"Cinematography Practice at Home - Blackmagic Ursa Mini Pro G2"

Alrighty, so I just did that first take. My only real complaint is that there was a little bit too much haze, so it was a little bit noticeable, so I'm just going to let that kind of cool for a little bit.
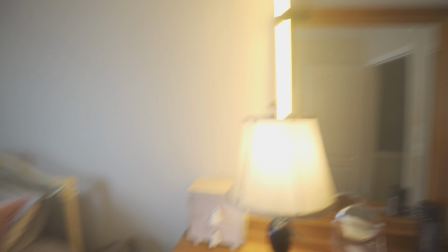And then next I need to just brighten this up a little bit. I felt the key on my face was just a little bit too dark.
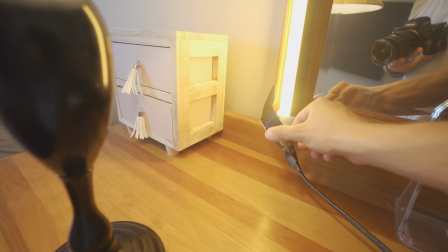So what I'm going to do is kind of retape that. That's what I'm going to do.
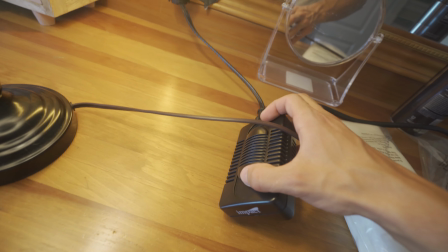And I'm just going to take the dimmer here, just brighten it up just a little bit.
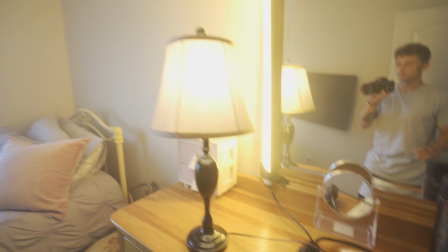There we go. Alright. So now that it's brightened up, the haze is kind of dissipating a little bit. We are going to shoot again.
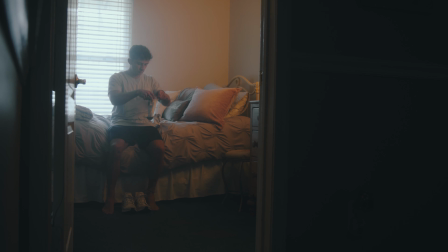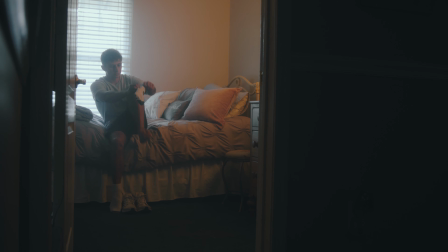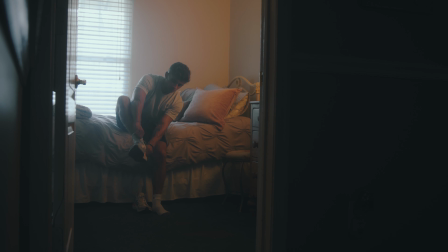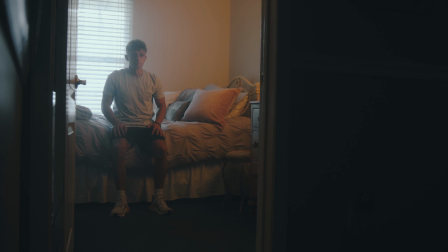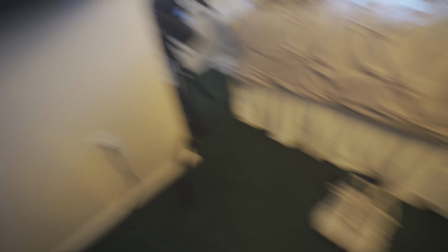the next shot that I'm going to get is a tight up profile of the shoes.
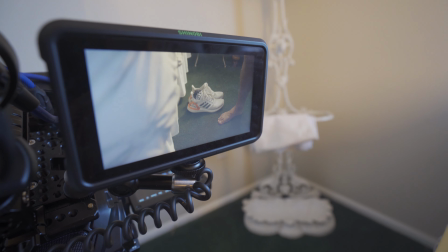So as you can see here, and my feet, of course, the shoes are on the side with the profile,
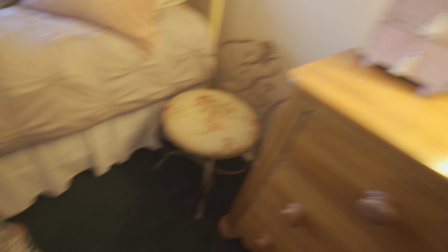and the quasar and the lamp are simultaneously kind of keying this light here.
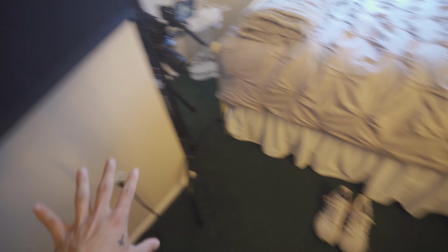The next thing I'm going to do is adjust this flag so I can create a bit more of a shadow side right here.
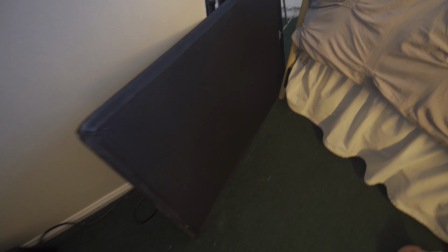So what I did was I took it off of the C-stand and I placed it on the ground right here underneath the lens.
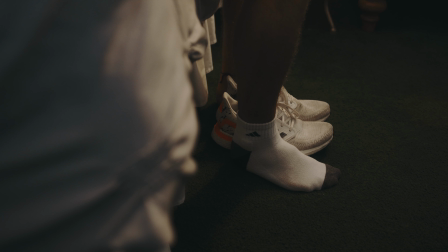You can't even see it at all, and it's just adding a little bit more of a contrast in the shadow side right here. So that's going to look good, and now let's just film the next scene.
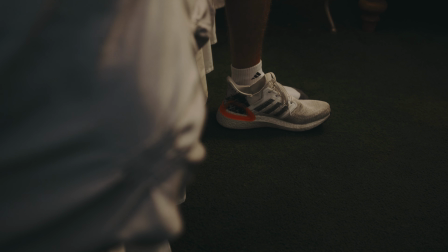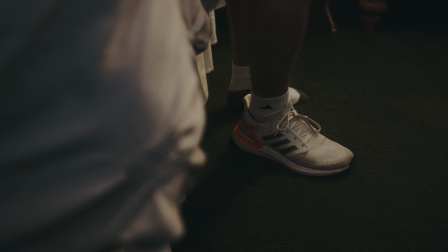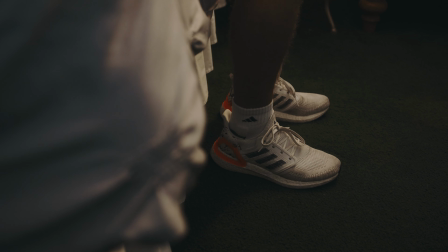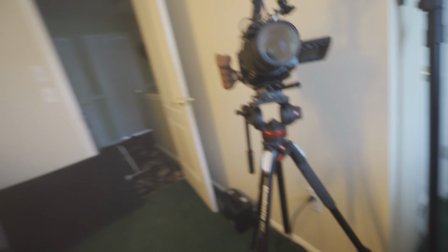Alright, so scene number 3 is a tight kind of close-up of my face right here. So that's going to be kind of a facial expression shot right here, along with the tighter shot of the shoes and the wider shot.
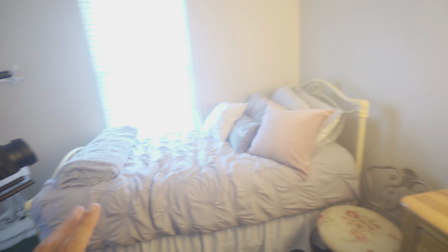Again, using these as the key light on my face, I'm going to be adding a negative fill here really quick.
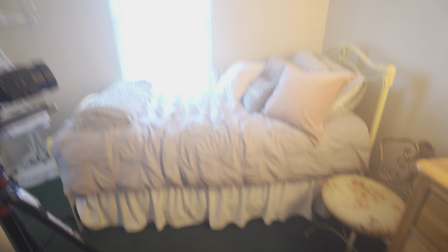That is the next step. Just added a little bit more of a haze, and we are ready to go.
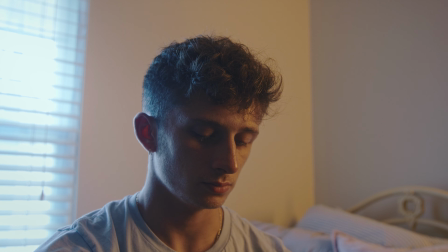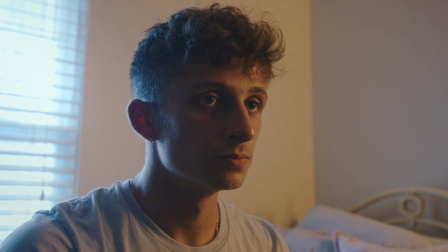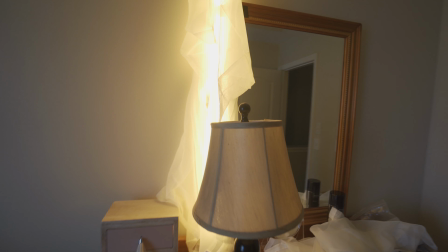So that scene looked really good. I had one complaint. I thought the lighting on the quasar, even though they're super soft,
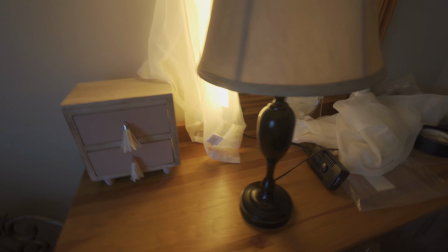I thought that it was a little harsh, so what I did was added a bit of diffusion over top of it.
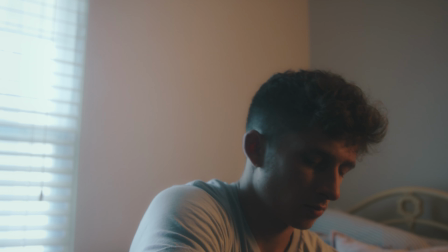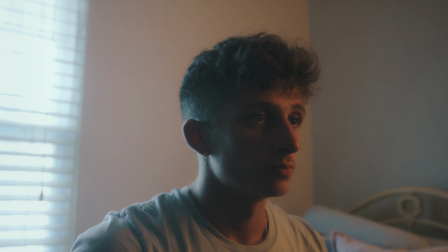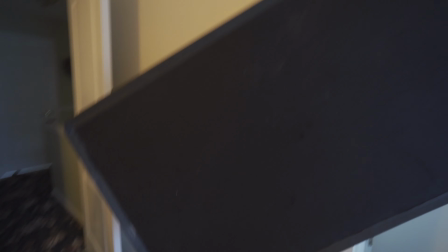So the fourth and final shot is a kind of center mid shot here. I moved the flag a little bit closer to my face to create a bit of more contrast.
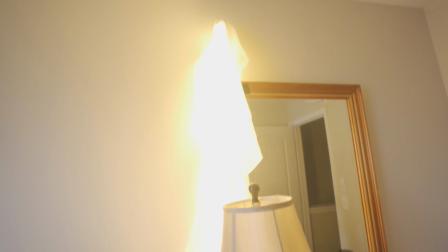I kept the sheer on here. That really did actually help soften the light here on my face. And then this is going to be the last scene of my little thingamajig here. So enjoy.